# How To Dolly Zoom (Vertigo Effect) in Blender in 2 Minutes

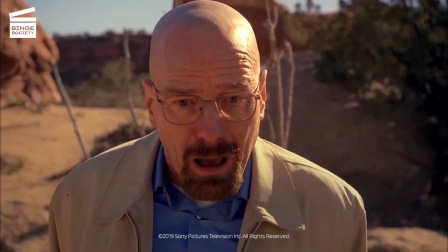[0:00]
Dolly Zoom, also known as Vertigo Effect, is a camera technique used in filmmaking to create a dramatic and unsettling visual effect.
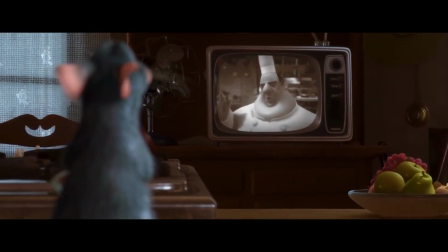[0:06]
It involves zooming the camera in or out while moving the camera closer or further away from the subject.
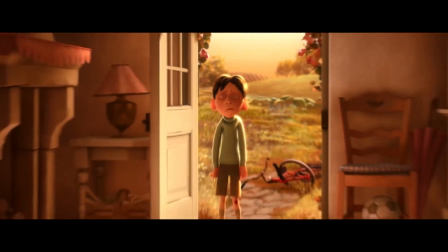[0:12]
It can also be used for smoother transitions. But let's see how we can achieve the same effect in Blender.
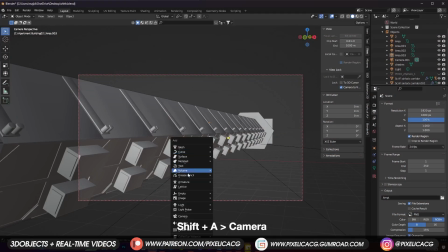[0:16]
If you don't have a camera in your scene, just press Shift A and add a new camera. Press 0 to switch to camera view.
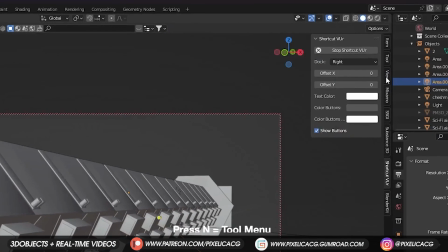[0:22]
Then press N to bring up the tool menu on the right, and in the View tab, enable camera to view.
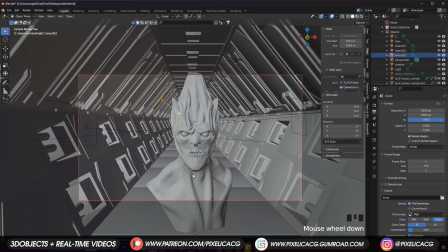[0:27]
We can now move the camera. So go ahead and place the camera in front of your subject. Do not touch the settings yet.
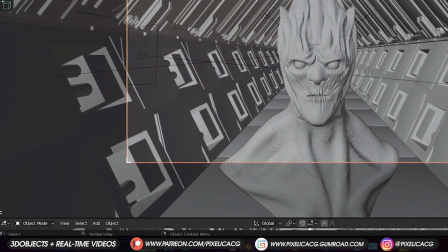[0:33]
Now hover the mouse to the bottom left corner and drag across so we have a new window. Switch to timeline.
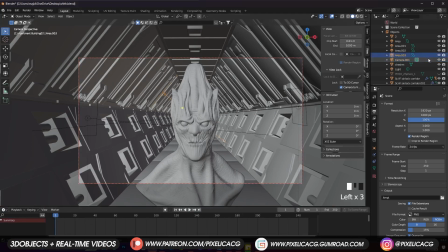[0:38]
While you're in frame 0 and the camera is selected, press I and click on location, rotation, etc. Now you should see the keyframe added to the frame 0. While the camera is selected, go to object data properties.
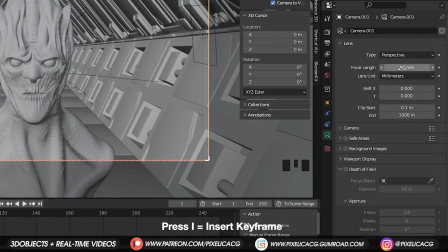[0:48]
Move the mouse on top of the focal length and press I. So this focal length would also set to frame 0.
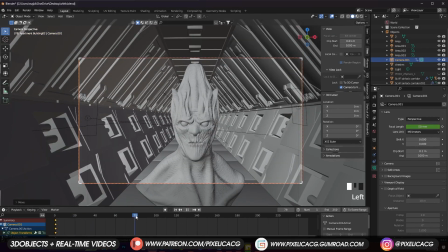[0:53]
Now drag the timeline handle to the frame you want your dolly zoom to be finished. 100 for example.
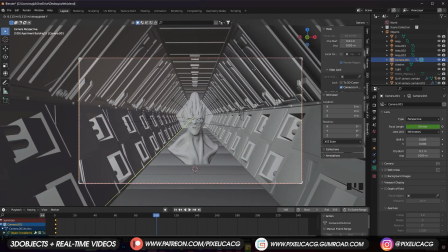[0:58]
Now move the camera backwards until you have a decent amount of distance between the camera and subject.
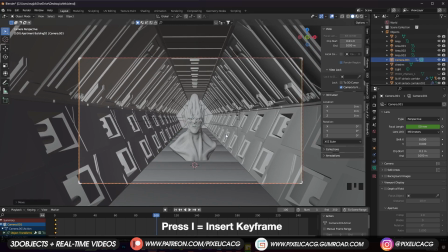[1:03]
Again, while the camera is selected, press I and select location, rotation, and other stuff.
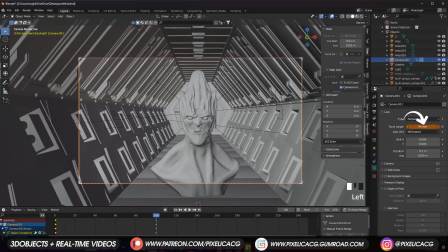[1:08]
Go to object data properties and increase the focal length until you reach the same distance to the subject as the frame 0.
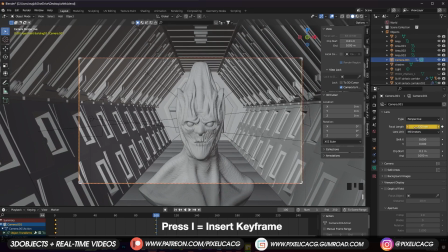[1:13]
Then while the mouse is hovering over the focal length, press I to add a keyframe. Try to get it to the center as much as you can.
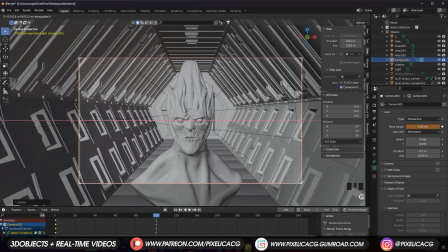[1:20]
But remember, if you edit the camera position or the focal length, you need to press I to apply the new information to the timeline.
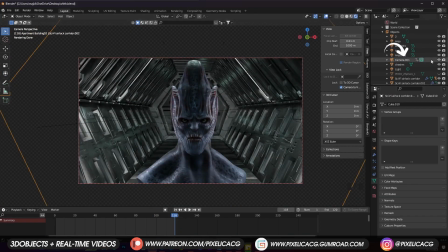[1:26]
Another thing to add is the depth of field. Select the camera and in the object data properties, enable depth of field. You can lower down the f-stop to make the bokeh more intense, but don't go too low because it gets unrealistic. Then you can change the distance based on the distance of the subject from the camera, but we don't want to use this one.
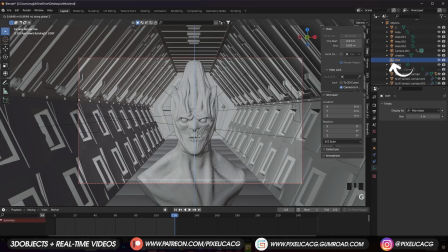[1:42]
Better way would be pressing Shift A and add an empty plane axis. Name it UF and move it where you want the camera to be focused on, which is around here in my case.
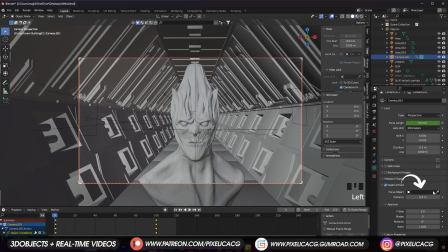[1:50]
Now select the camera again and in the settings, click on focus object and type in the UF, then select it.
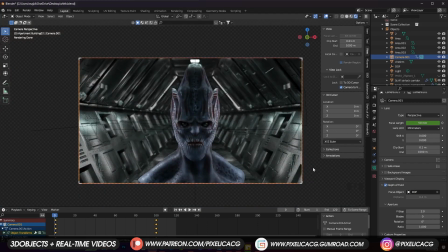[1:56]
Now the camera is focused on your subject and you don't need to manually change the distance. In the output settings, change the file format to whatever you want.
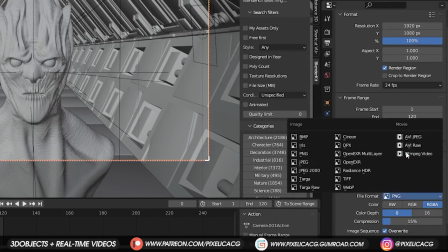[2:03]
PNG is better, but afterwards you have to stitch all the frames together. If you don't want to do that, just choose any video file format from here.
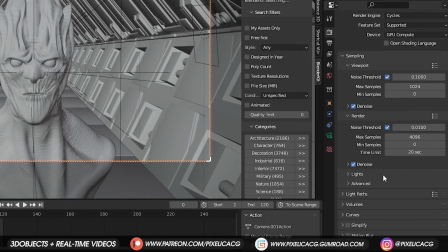[2:10]
In the render properties, add a time limit if you want faster results. Then press Ctrl F12 to render the animation.
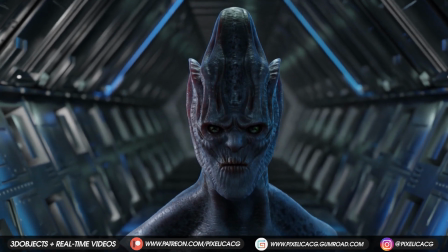[2:17]
And this is what it looks like at the end. I hope it was helpful. If it was, make sure you like and sub,
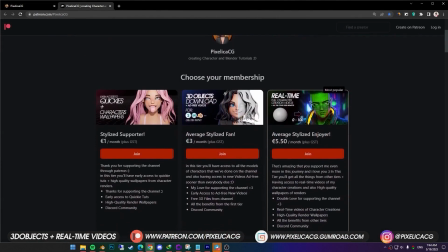[2:21]
and don't forget to check out my Gumroad and Patreon page to download the 3D files and real-time process videos of creating the characters from the channel.
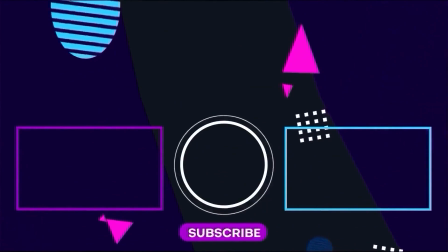[2:29]
Peace.